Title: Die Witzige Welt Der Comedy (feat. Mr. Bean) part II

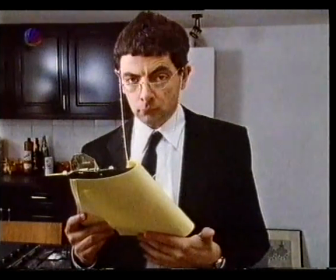216s
Was für die Banane gilt, gilt auch für Kevin.
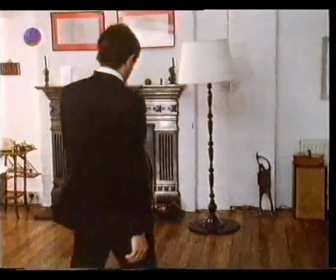223s
Nehmen Sie Prinzip Nummer 1. Kevin ist ein ganz normaler Mensch, also wirkt er automatisch komisch, wenn er sich ungewöhnlich verhält.
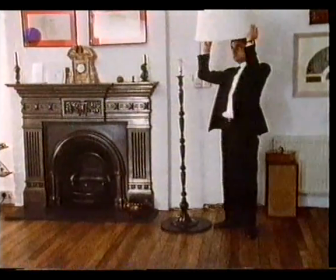231s
Zum Beispiel wie ein Gegenstand.
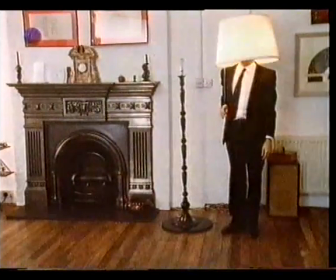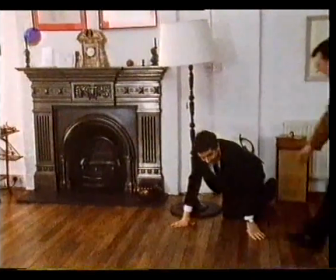240s
Oder wie ein Tier. Während ein Tier komisch wirkt, wenn es sich wie ein Mensch verhält.
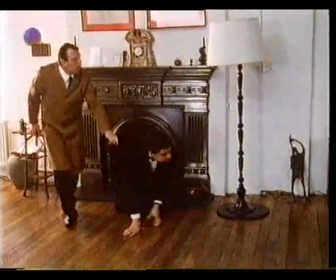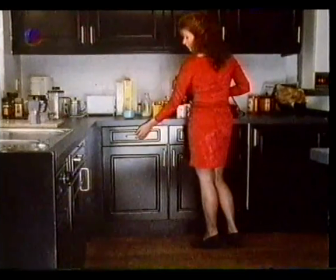256s
Prinzip Nummer 2. Kevin kann komisch wirken, wenn er an einem unerwarteten Platz auftaucht.
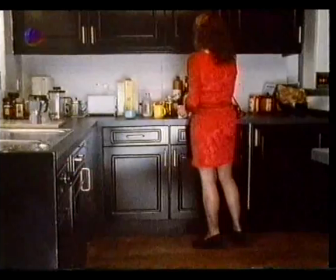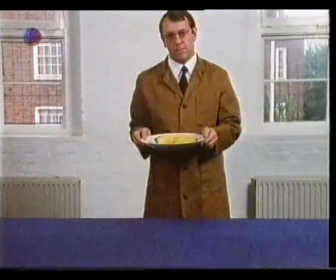270s
Und Prinzip Nummer drei, Kevin kann komisch wirken, wenn er die falsche Größe hat.
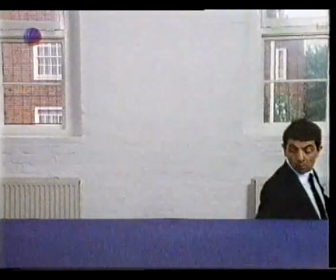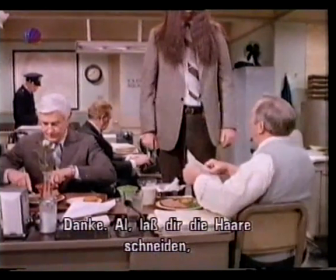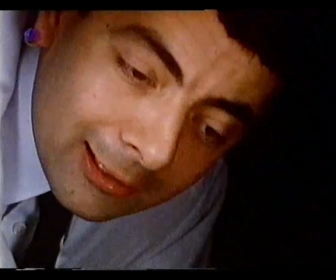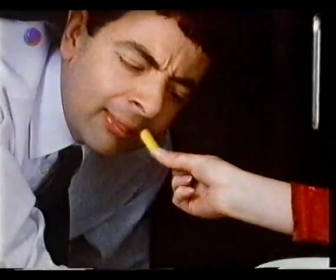294s
Wenn Kevin sich wie ein Hund verhält, der eine ungewöhnlich kleine Banane in einem Schrank ist, Dann arbeiten alle drei Prinzipien gleichzeitig.
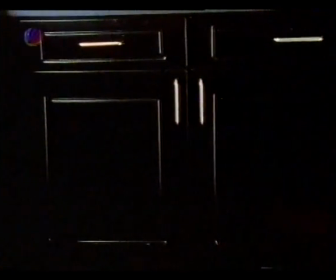307s
Natürlich ist das nicht unbedingt dreimal so komisch.
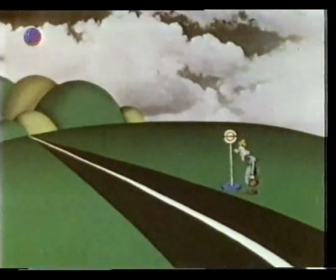313s
Im Trickfilm können unsere drei Prinzipien in ihren Extremen angewandt werden. In der Animation können sich Dinge wie Personen völlig überraschend verhalten.
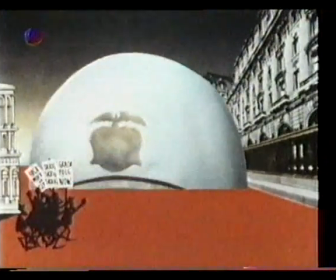329s
Sie erscheinen an den merkwürdigsten Plätzen.
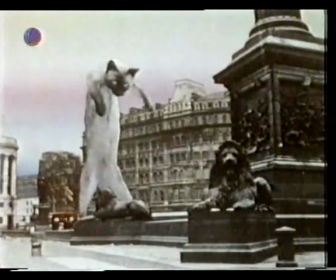336s
Und sie haben die unwahrscheinlichsten Proportionen.
And
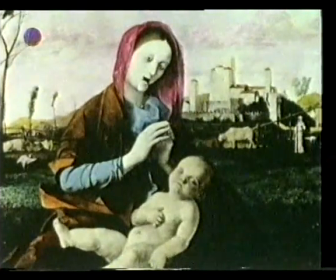344s now, a bit of fun.
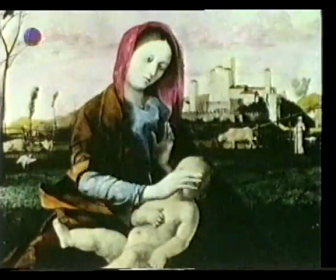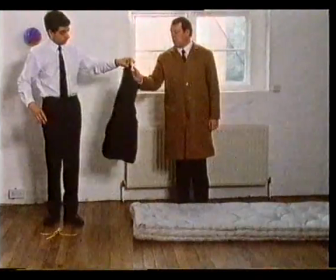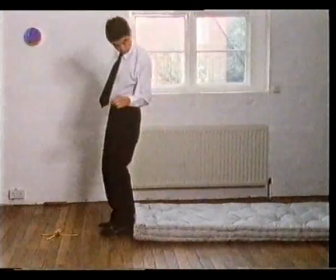356s
Slapstick-Komödien haben eine alte und dauerhafte Tradition, wenn es um körperbezogene Komik geht.
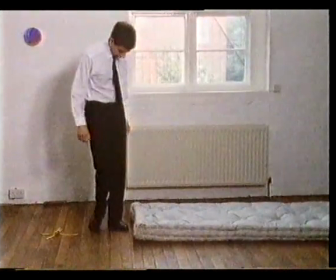361s
Es macht uns immer wieder Vergnügen, Leute zu beobachten, die Unfälle haben oder durch einen anderen Akt der Gewalttätigkeit verletzt werden.
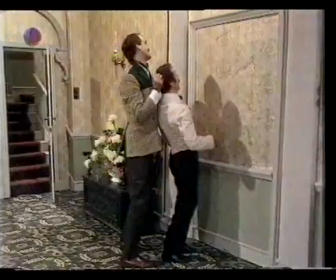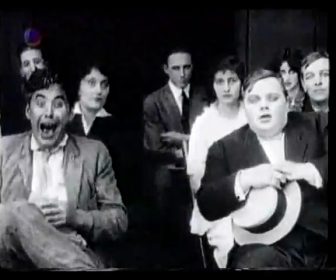378s
In den frühesten amerikanischen Comedy-Filmen gab es fast nur gewalttätige Aktionen.
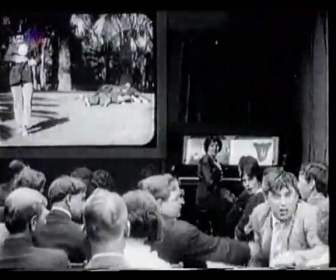385s
Der etwas exaltierte Herr im hellen Anzug ist Max Sennett.
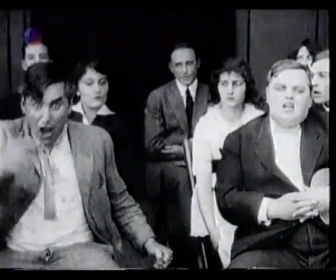389s
Er war das erste große Genie der Leinwandkomik und erfand die Keystone-Cops.
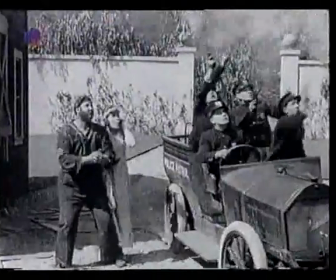398s
Auf seine anarchische Weise begeisterte er das Publikum rund um die Welt mit Filmen,
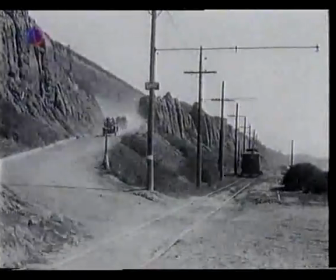403s
in denen die Menschen dauernd kämpften, sich jagten oder irgendetwas zerstörten.
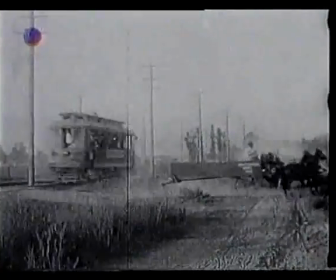410s
Seine Figuren waren nicht nur Komödianten, sondern auch die Terminator.
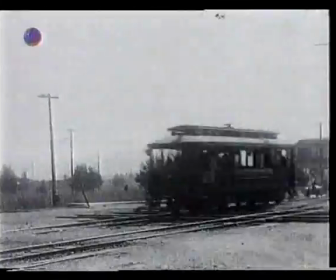415s
Robocops gibt es.
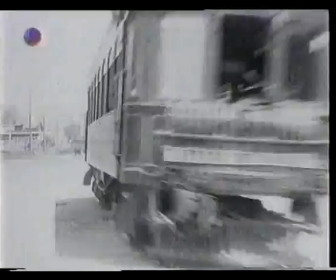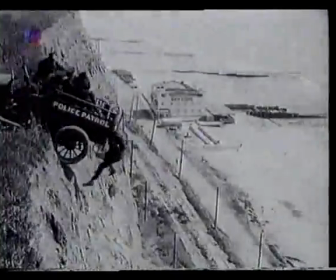Wie manche Kopf und Kragen riskieren, damit wir etwas zu lachen haben. Unser lustiger Kevin scheut übrigens auch kein Risiko. Natürlich gibt es auch blaue Flecken, nicht nur bei ihm. Bleiben Sie dran.